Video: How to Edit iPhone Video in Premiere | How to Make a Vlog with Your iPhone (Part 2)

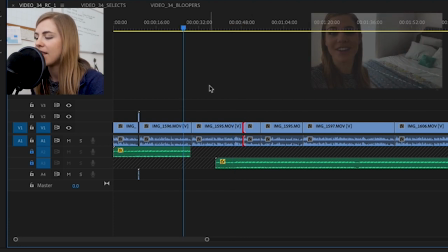1234s
There's a couple that I want to add in here because this section kind of lags a little bit.
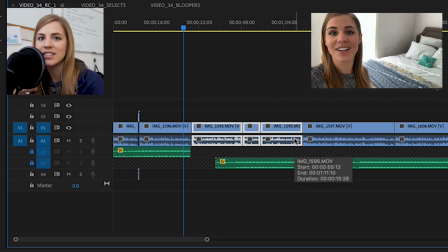1240s
And whenever your video lags, you're going to lose audience retention. So you want to keep it really quick and choppy. And so we're going to do that by adding some jump cuts in here.
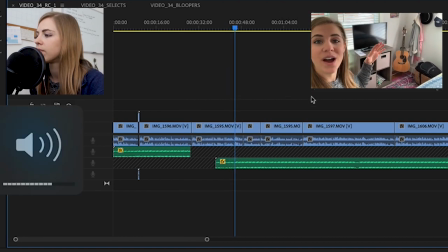1250s This area of my room. So right now I don't have a home desk.
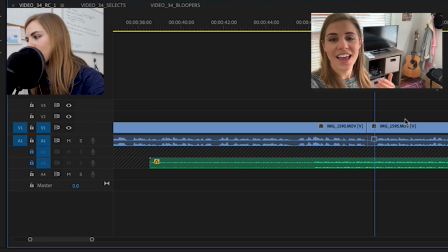1257s
All right. So now this next section, I kind of ramble. So I'm going to let you hear it and then I'm going to take it out.
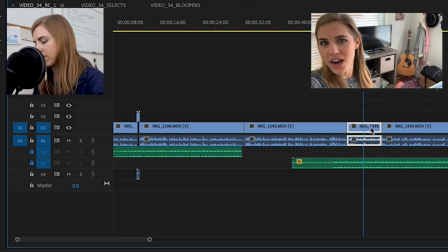1263s And that can be a little bit frustrating if I just want to knock out a couple of things on a Saturday morning or a Sunday.
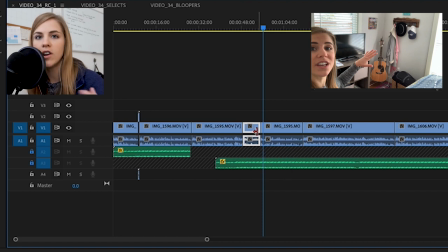1268s So I'm looking to really...
So not really relevant for this video. We can cut it out. That's going to take out some time off of our video and keep it more engaging and quick.
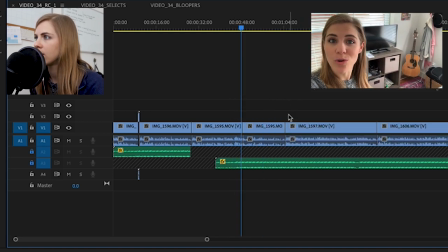1281s
Boom.
So right now I don't have a home desk. So I'm looking to really transform this area.
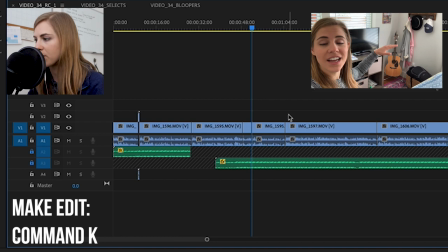1289s All right, transform this area.
Wonder if we can cut there. Get a little desk, a little seating area.
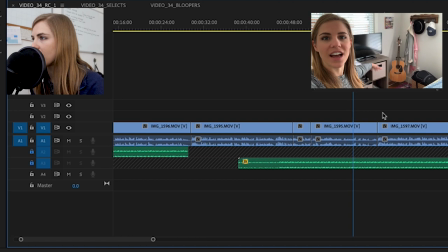1295s Maybe I mount my TV or do something and just kind of clean this area up to really bring the room together. So let's go do that.
So what am I? Okay,
so. Transform this area, get a little desk, a little seating area. Maybe I mount my TV or do something and just kind of clean this area.
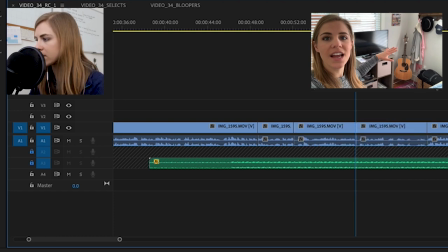1312s
Okay, so I'm gonna cut out the clean this area up.
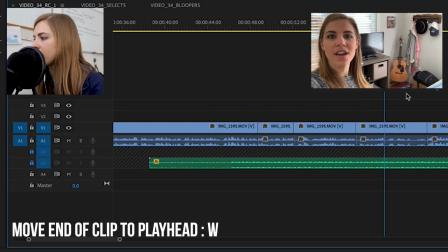1317s And just kind of clean this area up.
It's really just filler. I didn't know what I was saying, so I just kind of ad-libbed. And so in editing, you can really go in and cut that stuff out. So let's watch it now that we've cut that out.
I have a home desk.
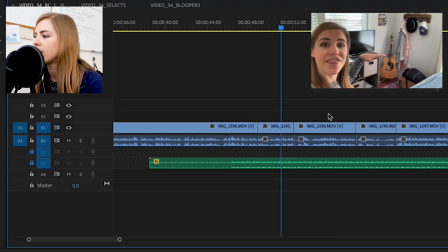1332s So I'm looking to really transform this area, get a little desk.
Okay, so we're gonna add a little jump cut here, even though we don't need to add a jump cut.
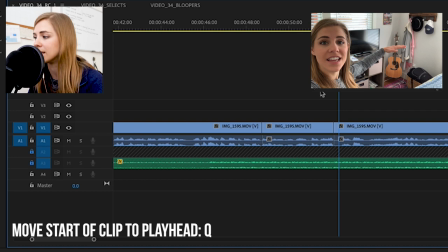1343s
Sometimes I like to add it to once again keep that pace up. So we're gonna add another cut there.
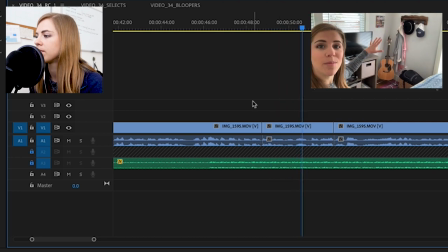1348s A home desk. So I'm looking to really transform this area, get a little desk, a little seating area.
And maybe we add another little jump cut here.
So area, get a little desk, a little seating area.
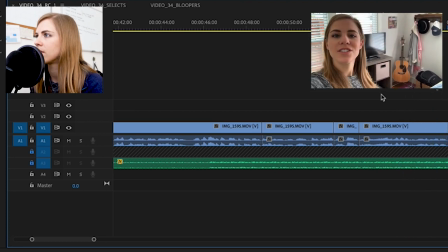1365s Maybe I mount my TV or do something to really bring the room. Something.
Whoops. All right, so there's this little gap here we're gonna cut out as well.
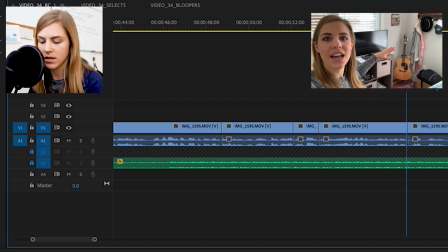1380s
Oops.
Something.
There we go.
Something to really bring.
And then there's this kind of gap right here where I'm blinking. And that is a gap that also can be cut out. So we're gonna chop that out as well.
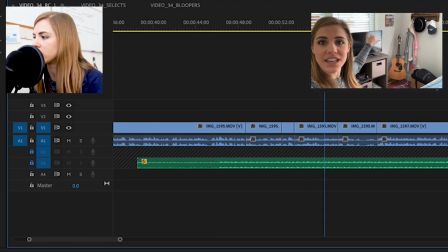1397s
Bam. So now it's gonna be real choppy, but it's gonna be quick. And in my YouTube videos where I'm actually teaching something, I like to hide the edits, but for vlog style, I actually really like the jump cut look. So I use it as much as possible. I think it's fun.
My room.
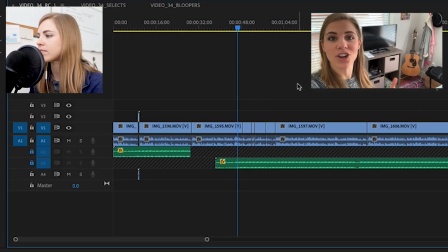1415s So right now I don't have a home desk.
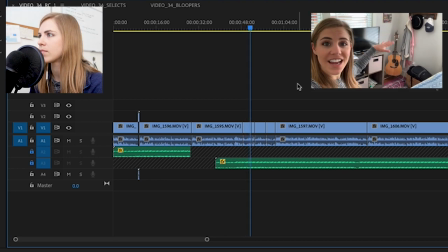1419s So I'm looking to really transform this area, get a little desk, a little seating area. Maybe I mount my TV or do something to really bring the room together.
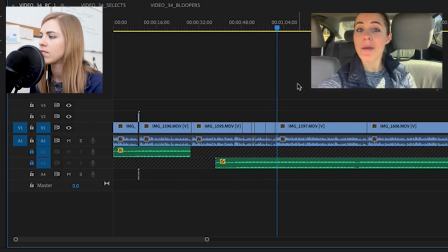1430s So let's go do that. So one of my big...
So yeah, that definitely speeds it up. There's a little bit here that I chopped a little bit too much. So we're going to extend that.
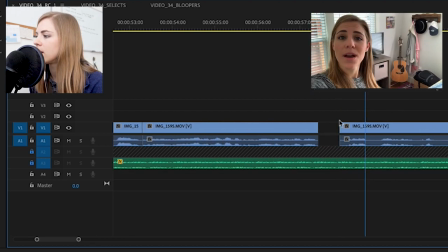1439s To really... So... Then to really bring the room together. So let's go do that.
Okay, so I'm gonna add one as well to the, so let's go do that.
So bring the room together. So let's go do that.
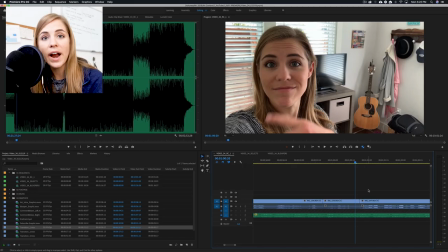1458s
All right, so right after that section, I also want to have another intro or another transition where it swipes and now we're in a new location. So I'm gonna add that right now. And this is actually gonna be the third transition that we're adding.
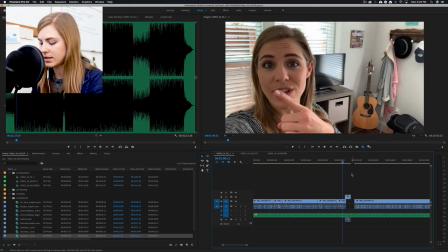1473s
Because I'm going to add another one before this, but just for the sake of time, I'm not showing you guys everything.